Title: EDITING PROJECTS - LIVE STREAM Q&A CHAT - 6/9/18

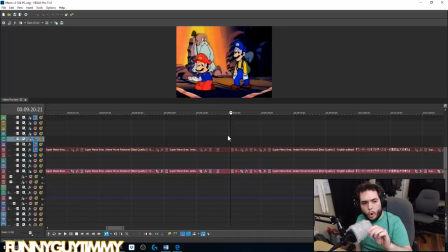(32:51)
Okay, so this part right here normally would have Luigi dancing around, being all happy that, gold, yay, gold, and stuff like that. But what I did is I cut that completely.
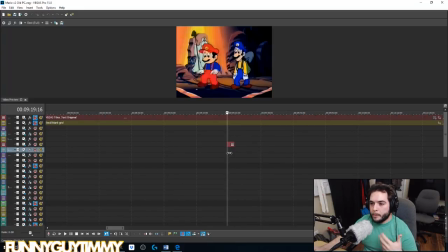(33:03)
I wanted to change Luigi and Mario to both being incredibly passionate characters, to both being more of heroes, instead of Luigi just being this coward and this kind of this
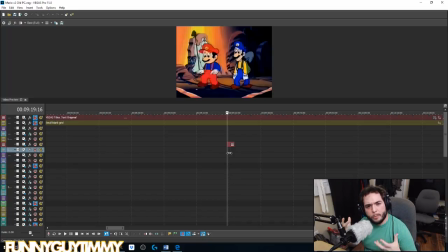(33:19)
greedy, gold-obsessed, money-grubbing. It was very weird. It was very weird, the narrative that they had for Luigi. So what I did is I actually have this one track over it, this one shot.
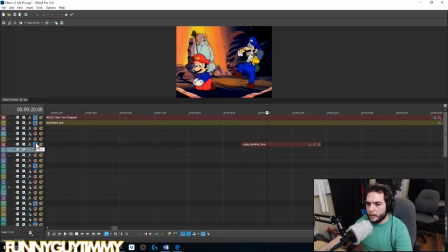(33:35)
So there's him where he's dancing, where Mario's more or less mourning, what's going to happen to Princess Peach, while Luigi is just dancing. But what I did is I just took a still of Luigi and just kind of
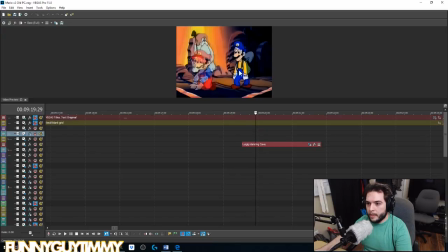(33:52)
stretched it across this and then blurred the frame. So it looks like Luigi is just standing there as Mario acts, and it's very short, so you hardly even notice it.
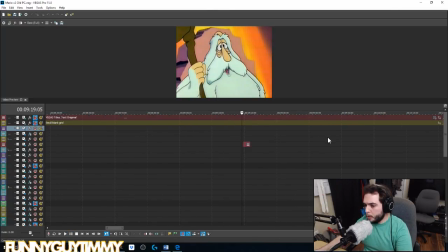(34:06)
It's basically nothing. And so that's more or less what I'm doing. So it's not just an edit. So it's not just overdubbing. I'm cleaning it up.
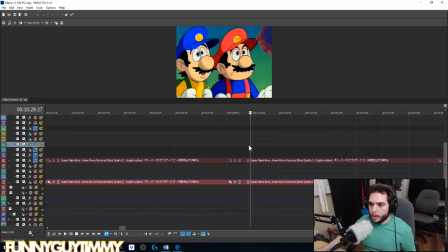(34:19)
I'm, changing a lot of, these.
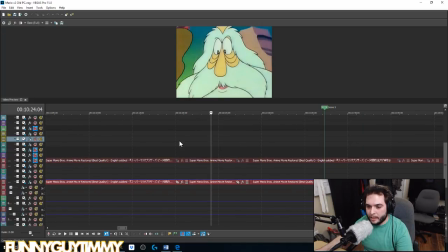(34:22)
There was also kind of a racist Mario dancing as some kind of weird Mexican thing, and I just cut that out just because it was weird. And where's the next one?
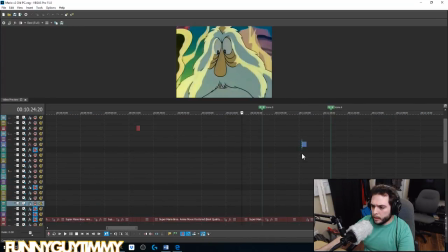(34:35)
Where is the next one? Okay. I've also been adding my own
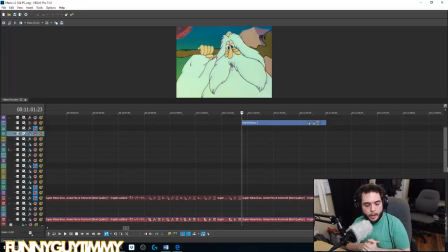(34:42)
frames, my own cells to this.
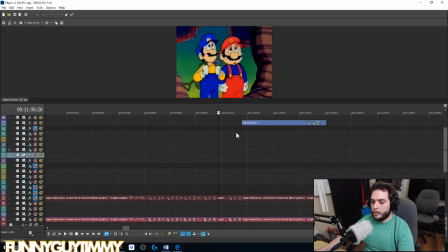(34:46)
And so here, to fit my script, let me go ahead and pull up the script that I'm working on for this.
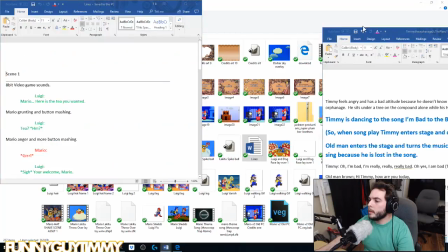(34:52)
Where are you? Okay. So this, oh, I don't need that.
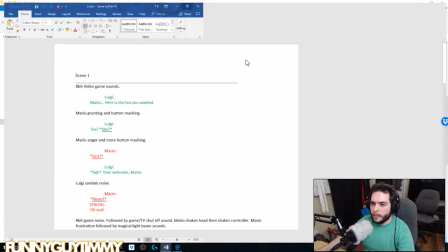(34:59)
That's the project that I was working on earlier. Okay, so this is my script.
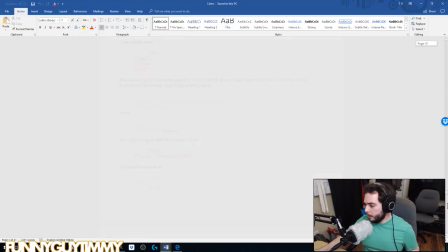(35:05)
So what I basically did to do this, I'm jumping all over the place, I'm so sorry,
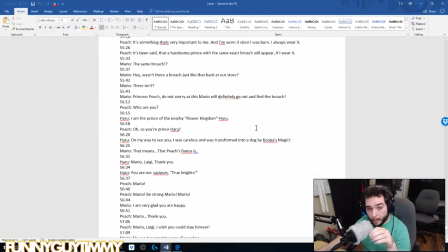(35:10)
is I actually went to the video that, you know, everyone, my manned salve,
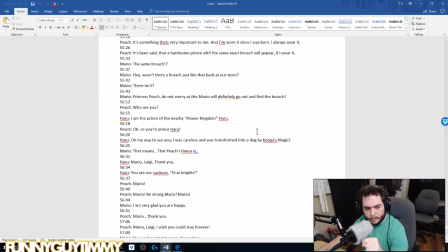(35:26)
your man salve? I don't know what that means. You my man salve too. I don't know. Please explain.
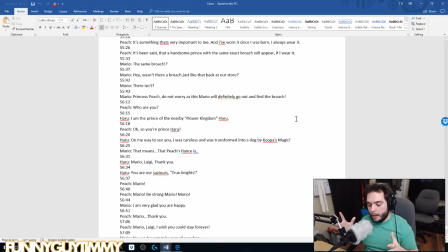(35:39)
Please explain. So what I actually did is I actually went in and I actually got the original transcript, I guess, of the video.
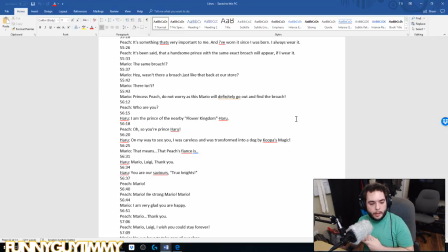(35:53)
You know, when you can have the translate and the you made yourself. Yes. Oh, is that a are you translating for him? Is that what that is? Good. Good. I hope you like it. I hope you like
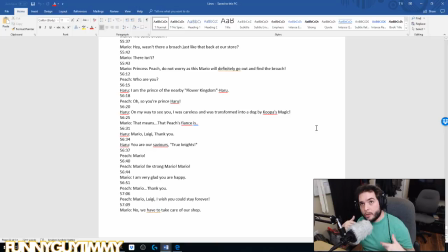(36:11)
it. So what I did is I actually went in and I grabbed the translation or the transcript and I copied it and I brought it in here, but there was a lot of the wording and the pacing was really off. If you've ever done voiceover where you've ever had to match lips,
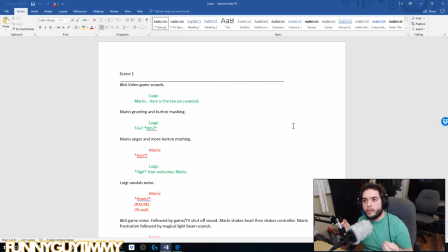(36:30)
English and Japanese doesn't translate very well, which is why there's a lot of very odd things in animes. Because you know, the characters will say or do something really weird because they have to match the lip flaps. So I'm rewriting this more or less to match the lip flaps.